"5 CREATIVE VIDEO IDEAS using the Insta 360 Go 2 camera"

What is up everyone and welcome back to another video. Today I'll be showing you five creative video ideas using the Insta360 GO 2 camera. If you're not familiar with the Insta360 GO 2, it's basically a tiny waterproof action camera that can be worn or mounted anywhere to create hand-free shots.
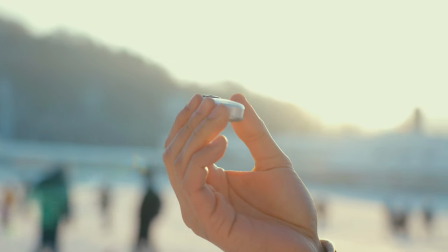Now I have used the original version of the Insta360 GO in the past, but unfortunately I lost it while snowboarding in the Swiss Alps,
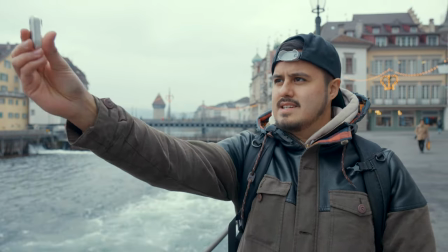so it's very hard to find a tiny camera, especially if it's wide and buried under the snow.
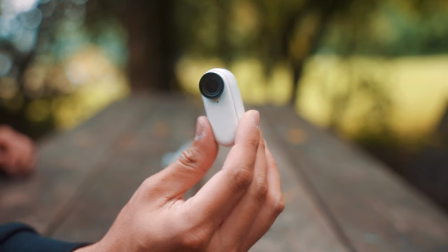Luckily, a couple of weeks later, Insta360 released a new version, the Insta360 Go 2.
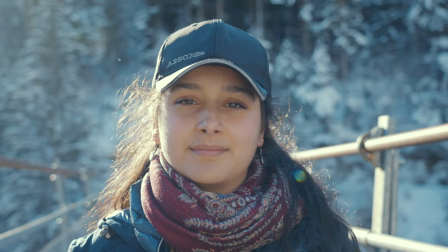I knew that I had to get one because I use it a lot for capturing behind the scenes for my filmmaking tutorials here on YouTube. Of course,
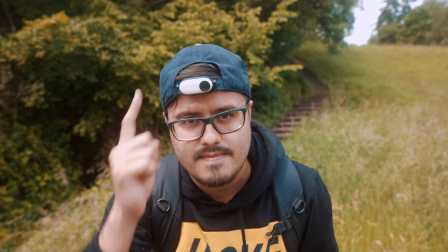that is one way of using the Insta360 Go 2. the possibilities are almost endless of how you can use this tiny action camera. And that is what I want to show you in this video. The Insta360 GO 2 was sent to me, but I actually reached out to them so that I could make this video for you guys. Also make sure to stick around till the end of this video as I will be announcing the winner of the 50K giveaway. Now, before we start, let me first show you the camera settings I use for most shooting scenarios that give me the best quality possible with the Insta360 GO 2.
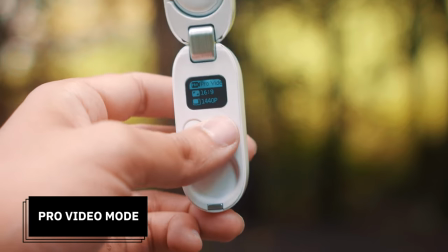So make sure to use the Pro Video Mode. This will allow you to manipulate your footage in the app of the Insta360.
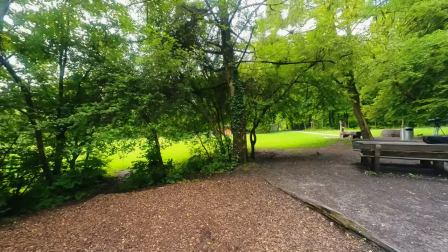Next is to set your resolution to 1440p, which is the highest resolution possible you can capture with this camera.
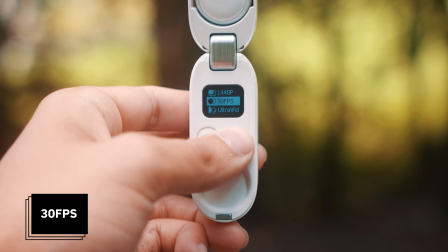The frame rate is set to 30 frames per second.
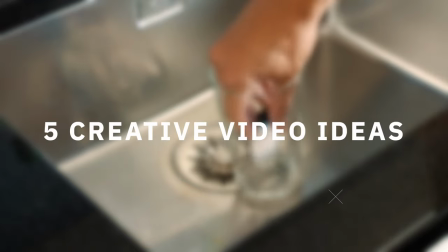So now that we have that out of the way, let's get into the five creative video ideas using the Insta360 GO 2 camera.
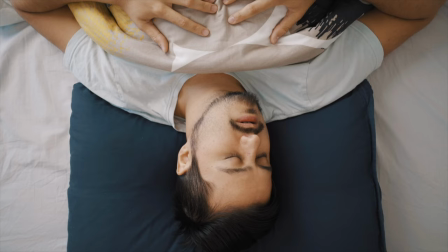Number one is the overhead shot. Overhead videos are useful for showing detail.
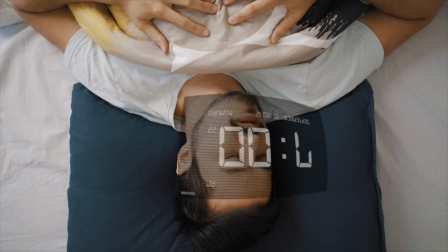It gives the viewer a bird's eye perspective and is a great way to increase visual interest.
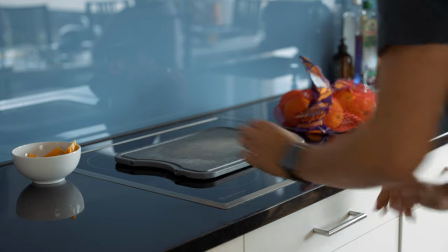For example, cooking videos look great from a top-down perspective.
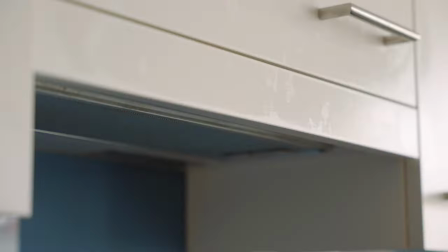And since the Insta360 GO 2 is magnetic, I can easily attach it on a metal surface.
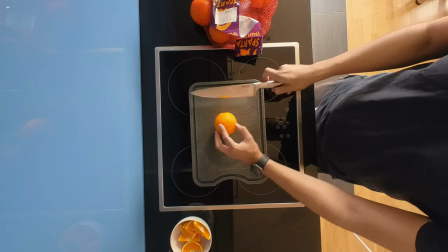With one press of a button, I can start recording the video and later on use it for B-roll or post it directly onto social media. Number two is POV or point of view shot. The most popular way to use the tiny action cam is to mount it on yourself to get a first-person view perspective.
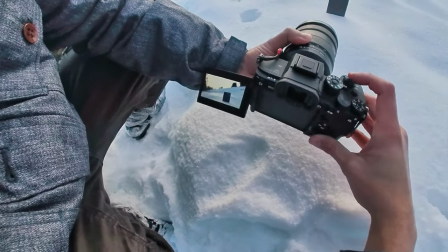Like I said previously, I use it a lot for capturing behind the scenes, but you can take it a bit further and use it on objects.
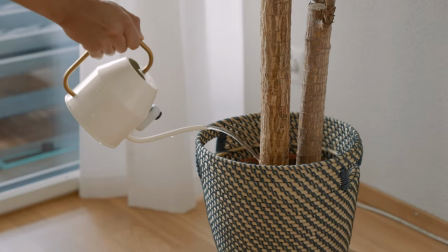For example, putting it in a glass or mounting it on a watering can or placing it in a grill. use the POV shot to add a unique perspective to your videos.
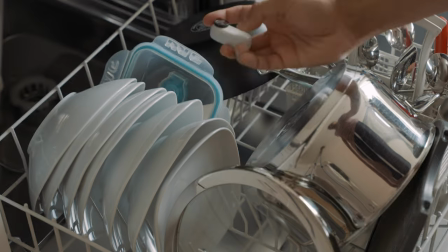This is also great for capturing the subject's reaction.
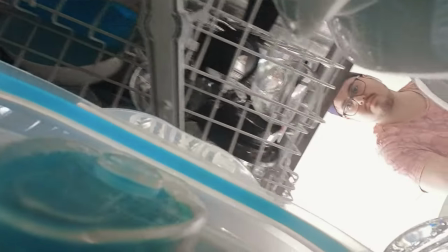For example, you have a shot of a character looking at something and then you would cut to a POV shot where you can see the reaction of the character. Number three is to create a hyperlapse effect.
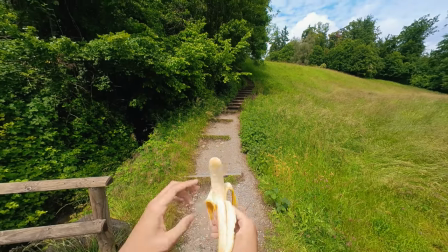I love bananas.
As you can see in this example, I wanted to create a fun video where I took out a banana, ate it, and throw it in the trash can.
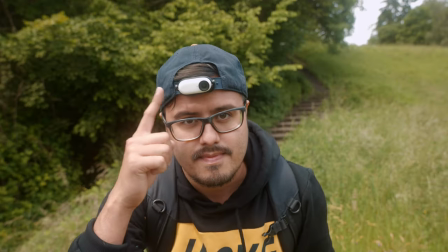To create this simple effect, I first set up the camera to have a point of view perspective.
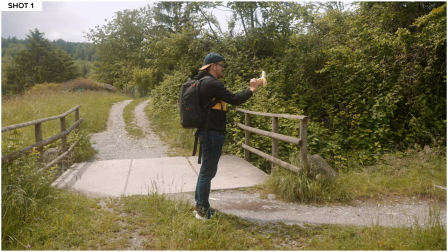Then I recorded the first shot in normal speed. The camera settings I used are the ones mentioned at the beginning.
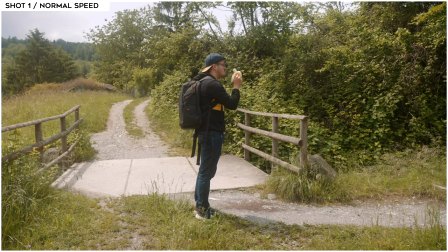For this shot, I recorded myself eating the banana.
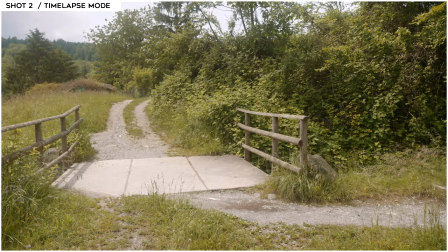The second shot I used for recording myself walking towards the trash can, but this time recording the video in time-lapse mode.
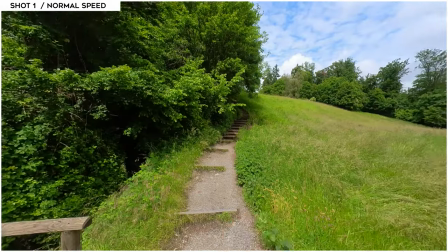Important is to be in the same position so that the first shot matches with the second shot.
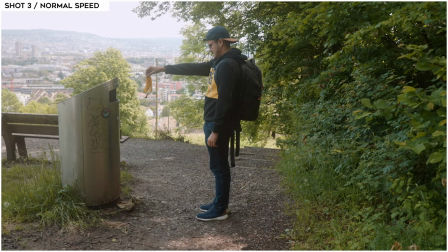And once I reached it, I stopped the time-lapse and recorded in normal speed again to then throw the banana peel into the trash can. In post, you can simply add the three shots together and you have a fun little video that you can upload onto your social media. Number four is match cut.